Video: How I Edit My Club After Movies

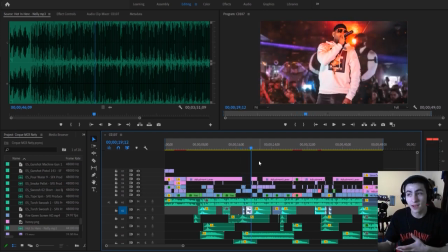So what I did is I actually got the pictures from the photographer who was at the event and I took his pictures and I I loaded it up in Premiere, or no, Photoshop, chopped out all the actual elements, and then animated them in After Effects. I followed a specific tutorial for that. I'm going to link the tutorial down below
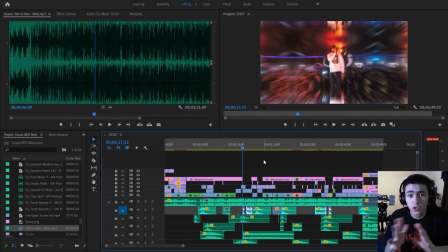by R7 Visual, something like that. Dude's a beast. My bad for messing up his name, but the dude's a beast. I'm going to link his tutorial down below, and I watched his tutorial. It was absolutely fucking awesome, basically. And essentially, the way I edit club videos is organization compilation overlays filters sound design color grading that's basically it now sound design is really
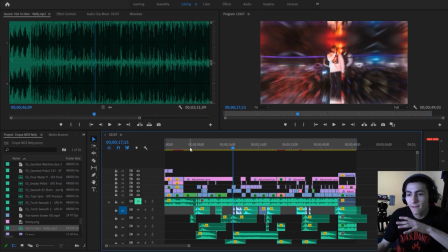important i want to actually mute my uh song and i just want to play
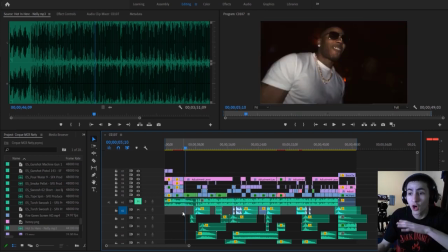my my my uh my project with only the sound design layers turned on and this right here is a healthy sound design right here what i've tried to do is try to create a sound for every single visual which once you've actually thrown the track over it they blend together super nicely but this is what just a raw audio sounds like and this is what sort of
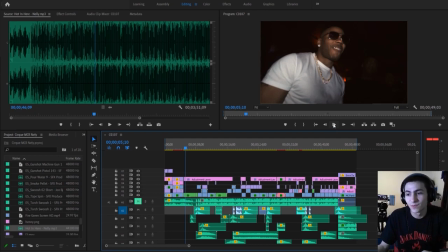a successful uh sound design should sound like i guess there should be a specific sound for each element in your video let's go as
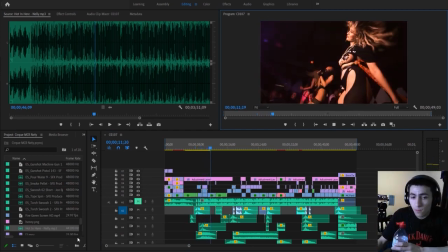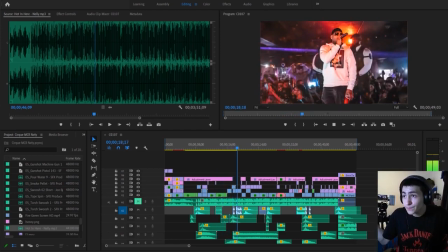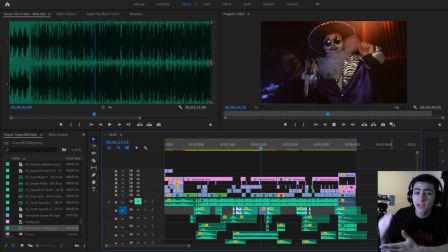you see there's a sound for everything if something happens there's a sound and
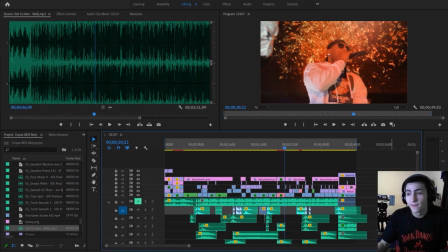the sounds sound a little bit sound a little bit crazy because there's no song but once you've blended it in behind
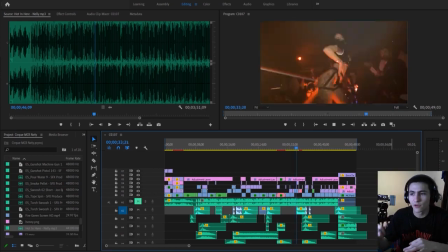a song and these are just in the background it works out perfectly as you see that sounded wild right
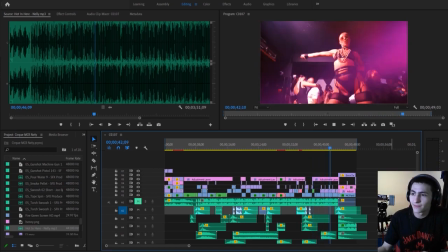and just like that and
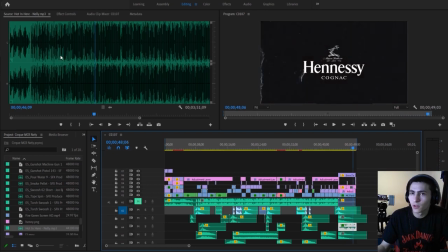just like that what I've done as well at the end is I've sort of put a little like offset effect on the actual song just to sort of have that same song but I've got the bandpass audio filter on there so it sounds kind of in the distance
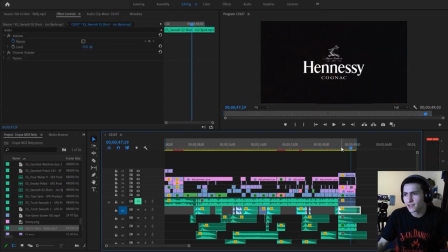if you hear so it sort of sounds in the distance and what I've done is I've had some sound effects which are like some cinematic booms and shit to leave them wanting more all right now if we turn the actual song back on and play this,
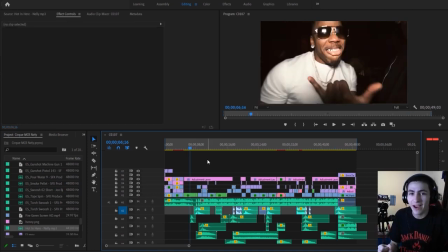you see that those effects blend so well together in the background when they sound crazy on their own.
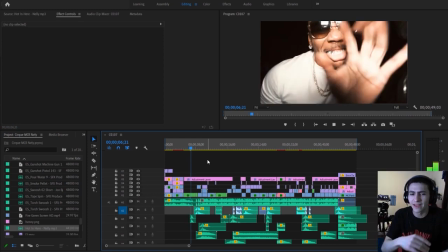Let's play.
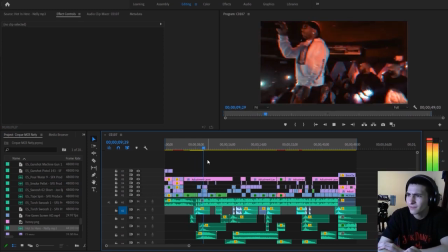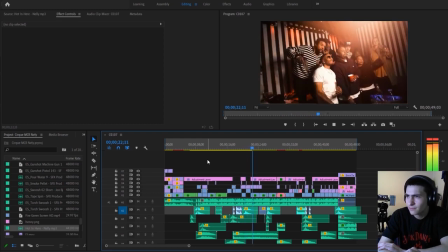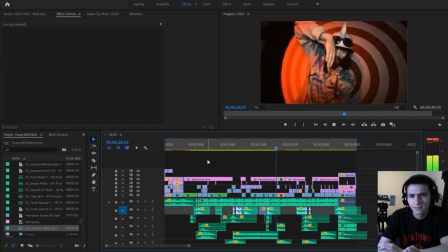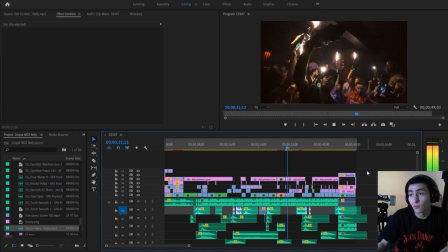Swagging a little bit.
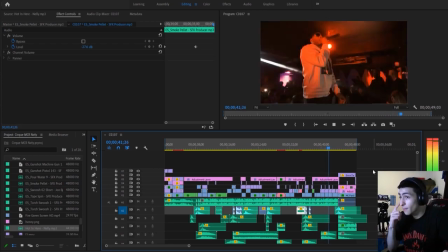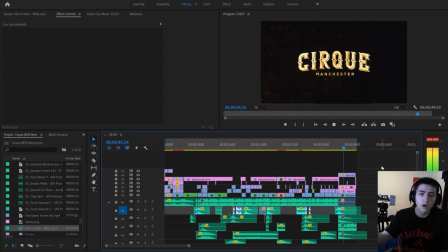Boom.
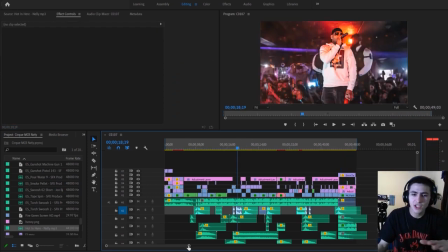Not too shabby at all. now there is a sort of a transitions right the transition sort of stuff a couple of these are pre-made transitions
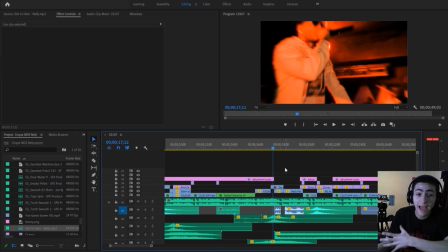this right here stuff like that that is after effects transition packs right it's a folder or after effects project you load it up you put your couple clips in there it does some crazy transitions for you right so those are pre-made transitions but the transitions to blend this together super
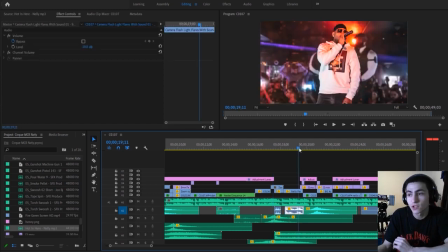well is the overlays and filters which have sort of used as transitions these ones right here now if i play this you might not even notice it but i'll
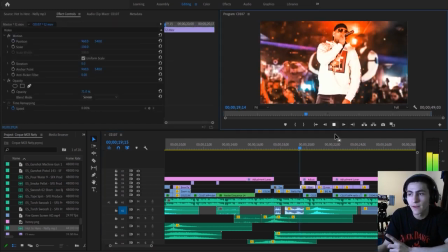play